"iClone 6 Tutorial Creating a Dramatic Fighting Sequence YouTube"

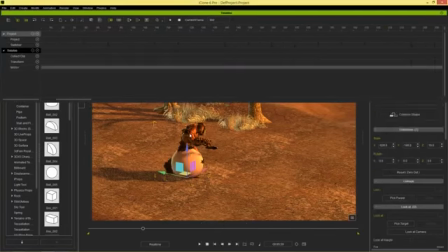8:23 And then let's go back a little bit and just select Mason there. Make sure you have object related track as well selected. This one I'm hovering over right now, and that'll select any object that you have selected in your timeline. So again, right here, that's the beginning of the transition.
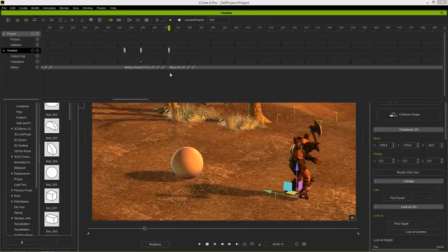8:39 And then right here at the very beginning of this clip, we want him to be moving back to the same position. So let's go to about right there. And we want him to be a little bit forward because he's kind of taking a little step, like a mini step.
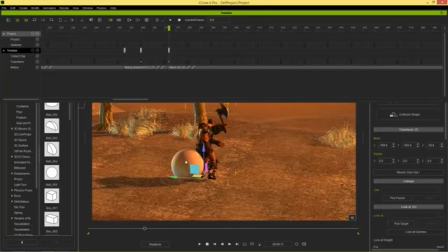8:52 And let's take a look at what this looks like. I'm going to delete that sphere right now since we don't need it any longer. Okay, let's just select Trenton again. And so he'll just kind of go like that. Let's play this back in real time here. So it looks okay.
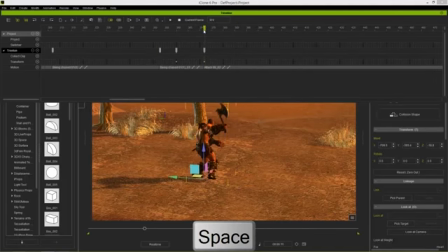9:10 Maybe we can have a little bit further ahead at this frame right here, maybe something like that. And let's take a look here. So maybe too far ahead. Let's go to here and bring it back a little bit. That should be good. There you go.
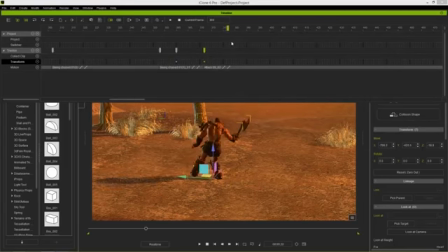9:27 So now we don't see any foot sliding. We see him just kind of whoop, and then doing his twirl right there.
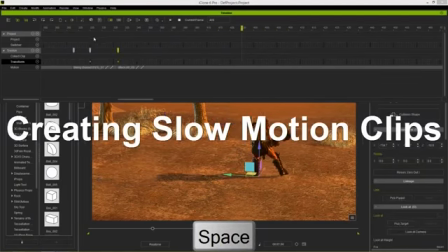9:32 So let's play that back in real time. Okay, it looks good enough for me. So let's go then, and we want to emphasize this axe turn now.
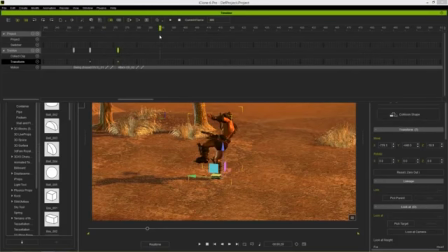9:39 So we want to emphasize it. We want to put it into slow motion for maybe about this position here. So we can just right-click and break that clip. And then we can go all the way to this position here. And then before he brings his axe down like that, so maybe to here, we can right-click there and break that clip.
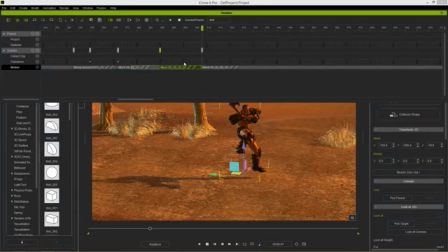9:56 So this section of the clip is the section that we want to really emphasize. We want to slow it down. So I'll take this, you know, third section of the clip here and bring it over there. Select the second section here and make sure we have the speed toggled on instead of the looping for our clips.
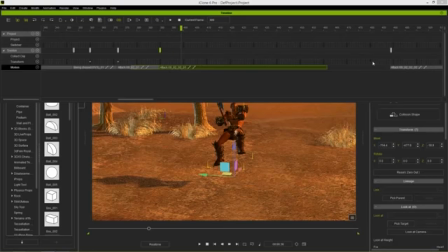10:14 So select speed, and then we can just, you know, stretch it out to there, for example, and then we can move this over here. And let's take a look at what that looks like in real time. So then he kind of just, you know, does his slow motion twirl like that.
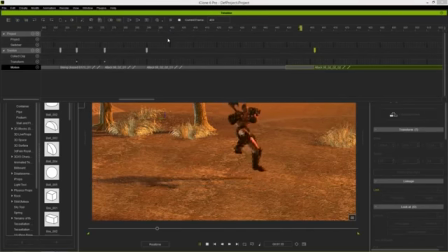10:27 If we have the right camera angle, it'll look pretty cool. So, and then, but then you can see he kind of brings his axe down in a little bit of a weak fashion, like just, let me just tap you on the head with my axe. He's trying to chop somebody. So we want him to have more energy right here.
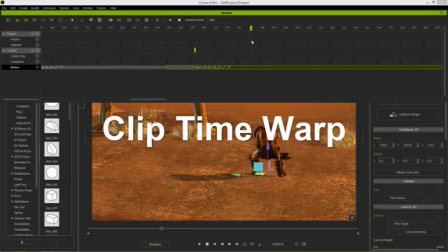10:42 So at the beginning of the clip, we can actually increase the amount of action happening by using time warp.
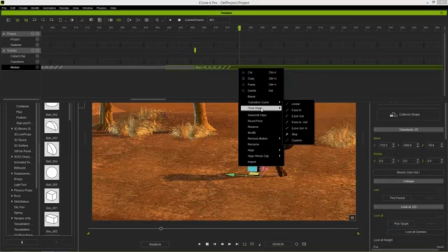10:48 So I'm going to right click on this final clip now and use time warp right here. And then I'm going to use this ease out.
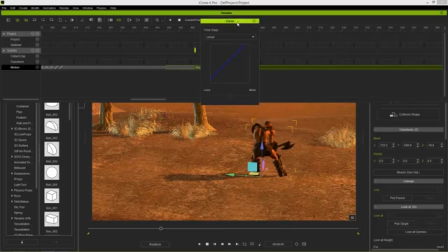10:55 I'm going to go to custom first just to show you what ease out is in case you're not familiar with this. So time warp, linear time warp means the action in this clip is going to just, you know, go in a linear fashion from beginning to end. However, if we use something like
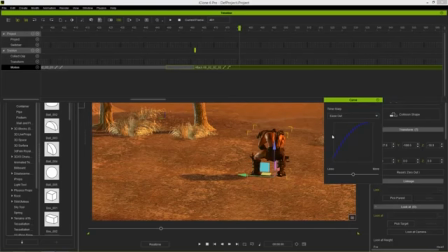11:10 ease out, we're going to have a lot more action happening in the front of the clip, and then it's going to kind of ease out. There's not going to be much motion happening closer to the end of the clip. So that means the stuff that happens in this section of the clip is going to happen a little bit faster. Let's play that back in real time and take a look. Boom. So you can see now the axe comes down a lot faster.
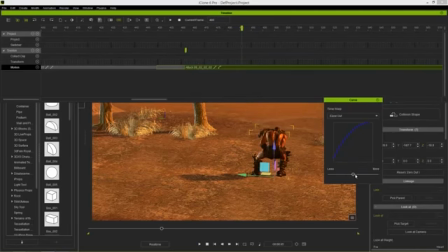11:30 And we can even increase the curve of that. So like maybe something like this will be a little bit extreme, almost cartoon-like. Boom. So a little bit too fast like that. A little bit too fast. We'll probably want to keep it, you know, somewhere a little bit more reasonable, 50 or 60% or something like that.
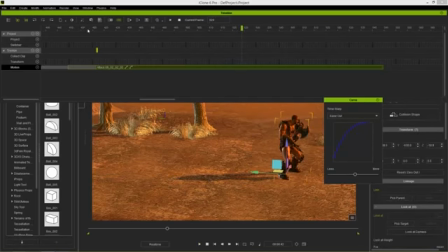11:47 So there we go, that we have that nice kind of axe attack right there, zoom, just like that. Okay, so let's close this down now, and I'm going to go ahead and take a look at the very beginning of the clip, beginning of our motion here,
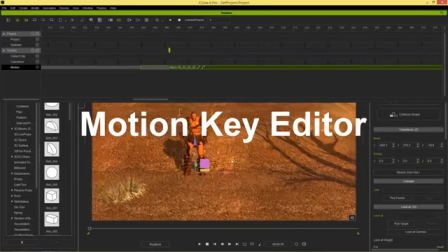11:59 and you'll notice one thing with his axe. Pay close attention to the way he runs from the beginning.
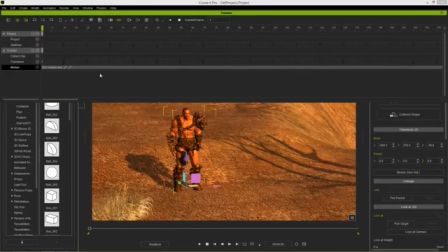12:06 Let's go ahead and back to the beginning frame here, zoom out a little bit. So take a look in slow motion after he says this means war, and then he'll start running, and then whoops, his axe kind of just goes through his leg.
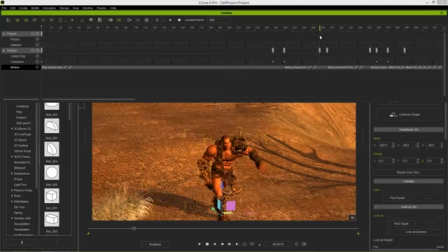12:18 So if he was running with a sharp object like this, he'd probably be taking off his own leg right there with this axe. So we don't want him to do that, not at this point at least anyways.